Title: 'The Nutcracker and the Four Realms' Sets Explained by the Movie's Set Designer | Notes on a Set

Hi, I'm Guy Hendrix-Dias, I'm the production designer of The Nutcracker and the Four Realms, and this is Notes on a Set.
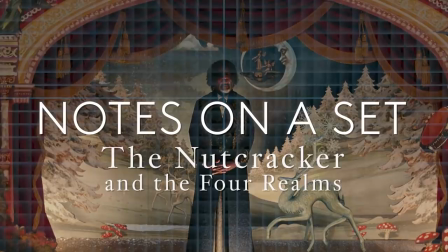7s Ladies and gentlemen, my favourite part of Christmas, my favourite part of this evening, I present to you your gifts.
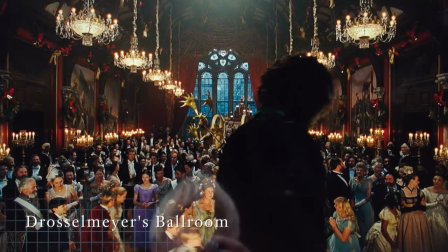18s
So in this first scene, Drosselmeyer is making an introduction to his party guests, and we can see really a very glorious forum set.
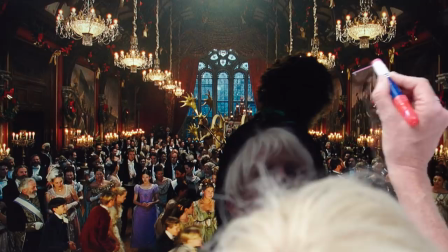26s
And basically the space was empty. For example, the names of the students were written on the walls here.
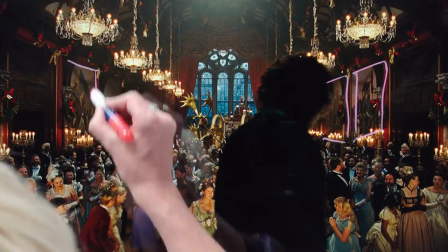33s
So you'll notice that each of these panels, there are these sort of beautiful paintings that have been added all the way down.
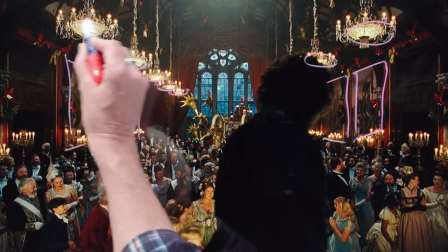41s
All of these chandeliers, I think there's something like 10 of them in total, which were sourced by Lisa Chug, our wonderful set decorator. The window at the back actually looked out onto sort of modern London. and of course our film is set in 1879, so we had to do something about that. So firstly you're going to notice this very elaborate sort of drapery.
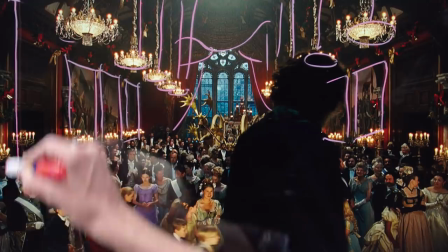64s
I think we had something like 300 metres of red velvet.
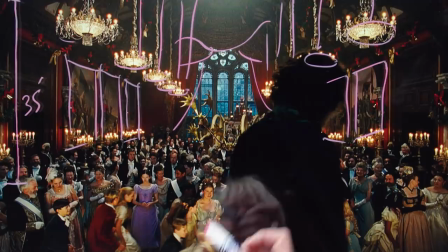68s
I mean the scale of this space was something like 35 feet to the ceiling of this hall. Also you'll notice this sort of frosting that we've added on the window at the back here. This really was to hide, as I say, looking out onto sort of modern London. You'll notice these little accents of red on either side of the door. This hall was primarily white, so to get that sort of festive feeling for the scene,
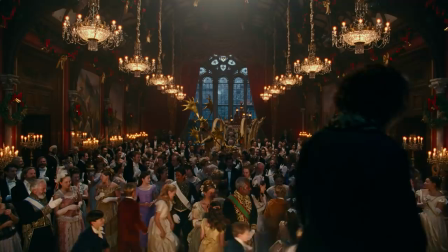93s
we had to go ahead and paint this entire hall red before we did any of these other elements that I'm talking about.
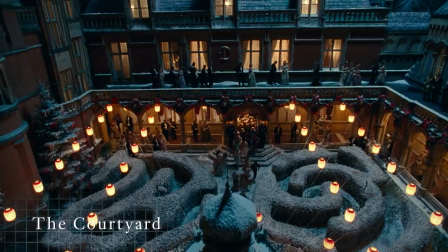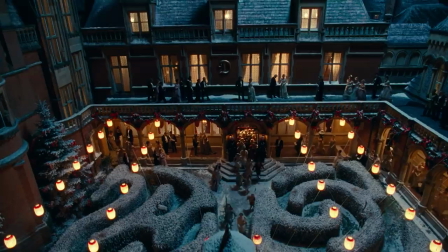105s
Now, I'm sort of wondering where to start here, because first of all, this was an incredible location that we found just outside of London.
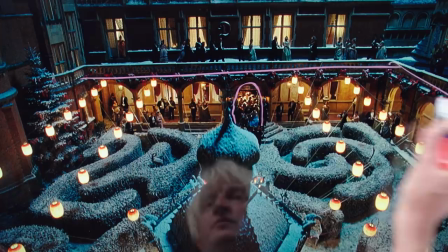114s
It had these gorgeous balconies for us all the way around,
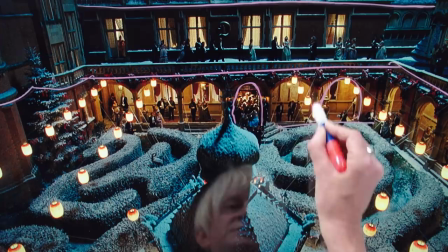118s
and it offered us this wonderful sort of promenade through these arches through here, so we knew we could light through those for a night scene where the children are coming out to this wonderful garden.
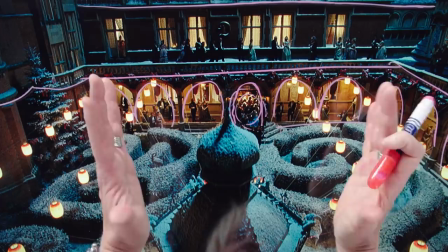130s
Here's the really interesting thing. You see all those people in there. That's actually just literally a tiny box.
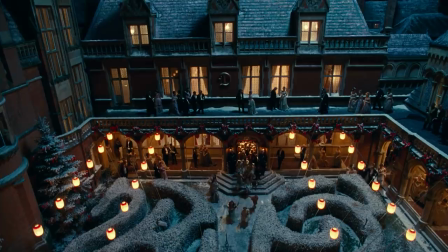138s
There's no door that goes into the hall behind them, so we had to cram something like 30 people into this tiny box and we built this box with fake doors that burst open for this shop where we see these kids just run out.
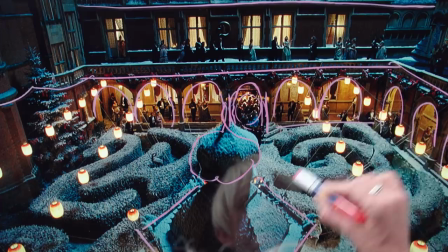153s
Their objective of course is to come to this sort of central pagoda that's sitting here which again is something that we constructed and below it you're just going to be able to make out all of these bits of colored thread or string if you like that all span out in the shape of course of a spider web. The idea being that each of the children will find their names at the end of these cords and then follow them off into the mansion and the various grounds, hopefully to find their present at the end. And this onion top is something that we'll see a great deal of later on
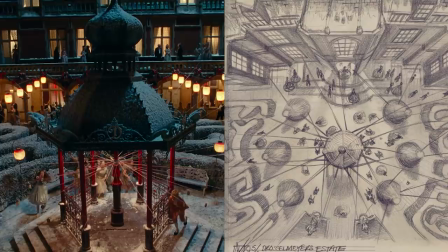187s
in the architecture because we were inspired so much by Russian architecture and Eastern European architecture. But here you can see the children, these are the little tags that they're going to grab. All of these lanterns were really a requirement from the lighting department.
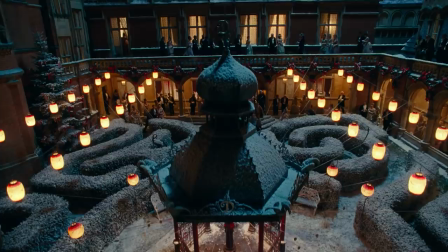202s
You know, we really shot this at night. And although we, you know, have all this snow that you can see here and this sort of frosty feel, the other important point to make here is that this was shot in the middle of the summer. And so all of the snow you're looking at is fake.
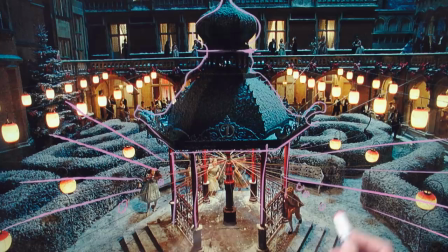218s
And it was actually quite warm from what I remember. Obviously the maze was something that we constructed as well. When we first came to this location, literally this courtyard here was just a plain, open, pebble-stone courtyard. There wasn't even any grass.
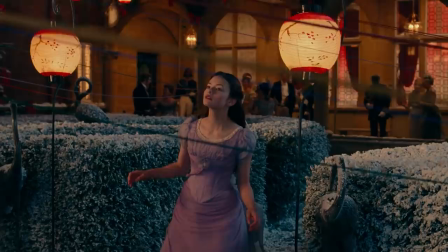233s
So we had to lay down our own grass and then construct this rather sort of flamboyant maze that you're looking at here.